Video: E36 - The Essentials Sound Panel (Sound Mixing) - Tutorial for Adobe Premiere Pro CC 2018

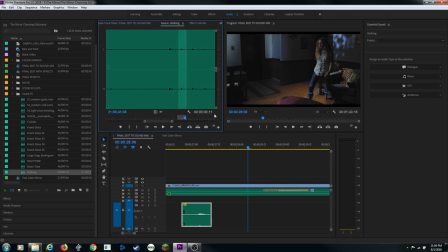(29:22)
I'm going to do in point, out point, and I'm going to line these up with her footsteps here. And if you did this for an entire movie, this would be a ton of extra work. It's worth it for just kind of these small scenes, which is walking back and forth, just to add a little bit of texture sound to this.
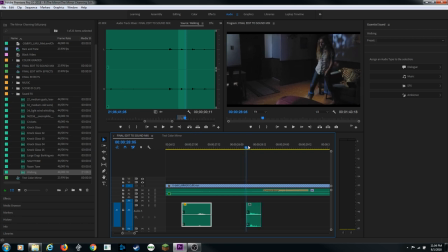(29:38)
I'm going to hit period, drop that in, and once again, I'm going to line that up. Well, it looks like the tip of her toe hits the ground, like right there on that exact frame. If I zoom up here, plus, I'm going to select this clip and option and arrow it to the left to nudge it over so it lines up with my playhead's position right there.
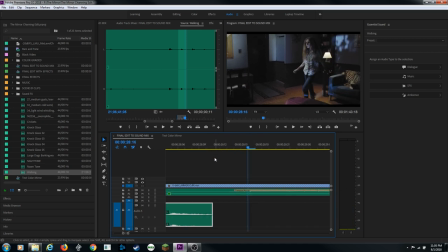(29:56)
Now as I play through this, there's a footstep, and I'm going to keep doing that for each subsequent footstep until I'm done with this layer, and we'll come back and show you that.
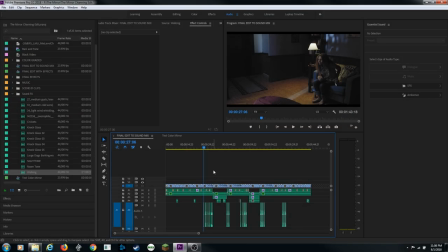(30:07)
Okay, now that I'm done, I've added all the footsteps in. I'm going to select them all here, and I'm going to go up, and I'm going to turn these all into sound effects, and I'm going to add room reverb. And the room reverb is checkmarked, and that's added to those files now.
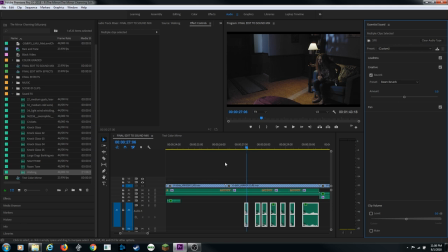(30:23)
And let's listen to a little bit of footsteps here, and I've got through that throughout the entire scene.
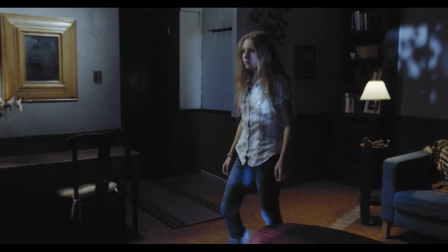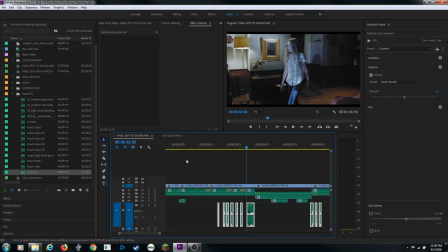(30:37)
And those are too loud, so I'm going to do kind of a mass gain. This is all the same sound effects. I'm going to hit G for gain. I'm going to turn that down about 10 decibels. And I'm going to turn that down about 8 decibels. Let's listen to it and see how that sounds now.
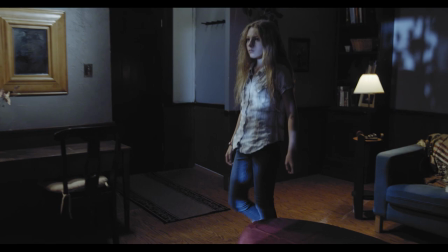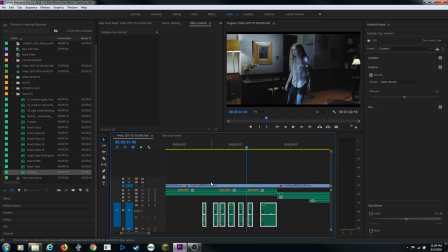(30:56)
And that sounds much better. That sounds like very subtle footsteps with bare feet. So I've done that layer now, and the only other thing I'm going to add now, I've got all these different sound layers, a nice sound mix going, I'm going to add music. So I'm going to hit Shift Minus, and then I'm going to change my source patching to the next track.
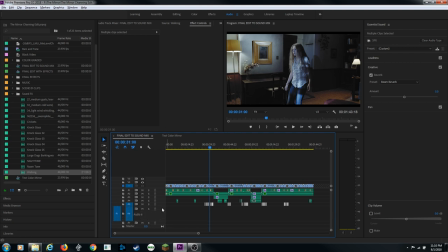(31:13)
I'm going to hold down Option and scroll up on that track so I have enough room to kind of look at the waveforms here.
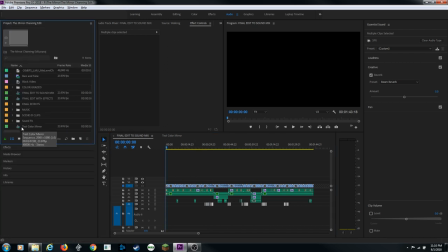(31:20)
Now I've collected some music from incompetech.com. That's a royalty-free, royalty-free music site that you can grab music from to fit your themes. If you go to the cinema themes, you'll find some good eerie tracks you can use. You have all different types of action and humorous and a whole bunch of different things there.
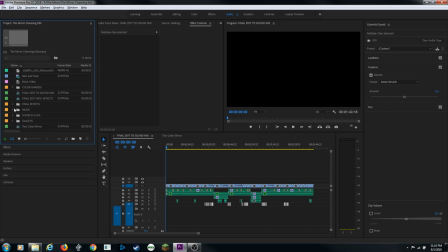(31:38)
But you just have to title them in your credits when you use their music. So I'm going to hit music. I'm going to go down to my music window here and listen to a couple different clips. I'm going to play this clip. That sounds pretty good, but let me see if we can find something else here.
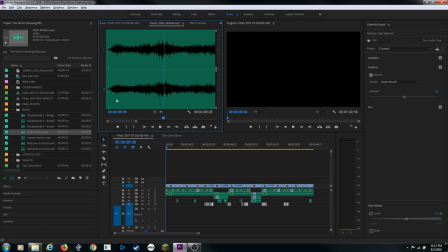(31:57)
I like that music, but it's pretty loud. So maybe we want to do this when the knock first happens.
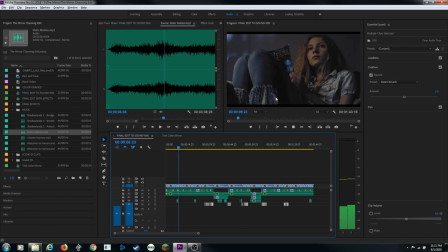(32:02)
So we're playing through the movie here. And the knock happens, so I want to add some music getting creepy there.
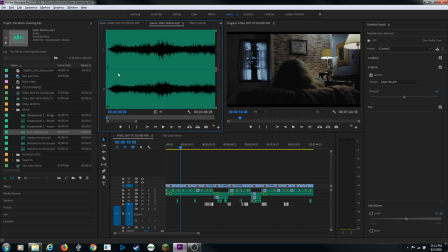(32:08)
So I'm going to grab the beginning of this song here, Eye for Endpoint, play through it a little bit. And notice this comes in really loud. I'm going to hit O for kind of an arbitrary out point, hit period.
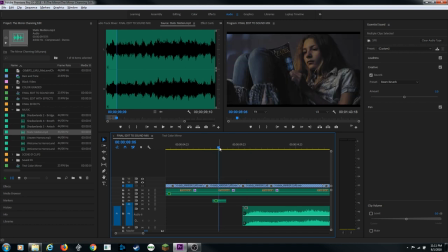(32:21)
And let's get this thing timed up properly. So when the knock happens, I want the music to start there. So I can just actually grab this and drag it over to my playhead. And let's see if the timing works out there.
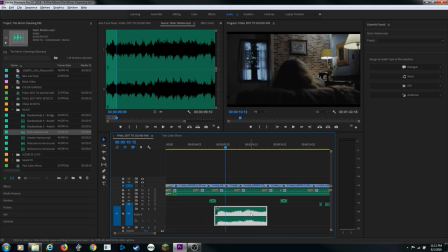(32:35)
I like the timing, but the music is very, very loud. So I'm going to select it. I'm going to hit G for gain. I'm going to go negative 10. Enter. And now let's listen. I like that level right about there.
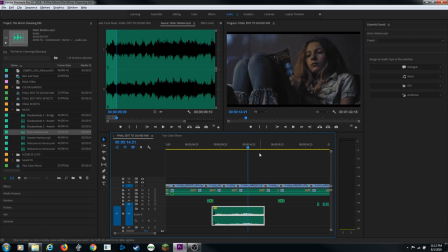(32:53)
And I like that level right about there because we can still hear the music and we can still hear the ambient noise on the other sound effects tracks. And we can hear the music as well. With this selected, I'm going to go up and select music. I do have a couple options with music. You have your level down here, but I like to use the G for gain.
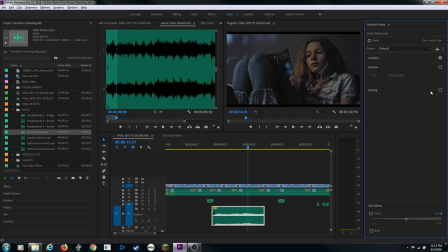(33:12)
But you have this ducking feature right here. If you select that, what this actually does is it pulls down certain frequencies that it shares with other types of audio here. So this way you don't have to turn your music way down. You can have your music loud because it will not share frequencies with these things here.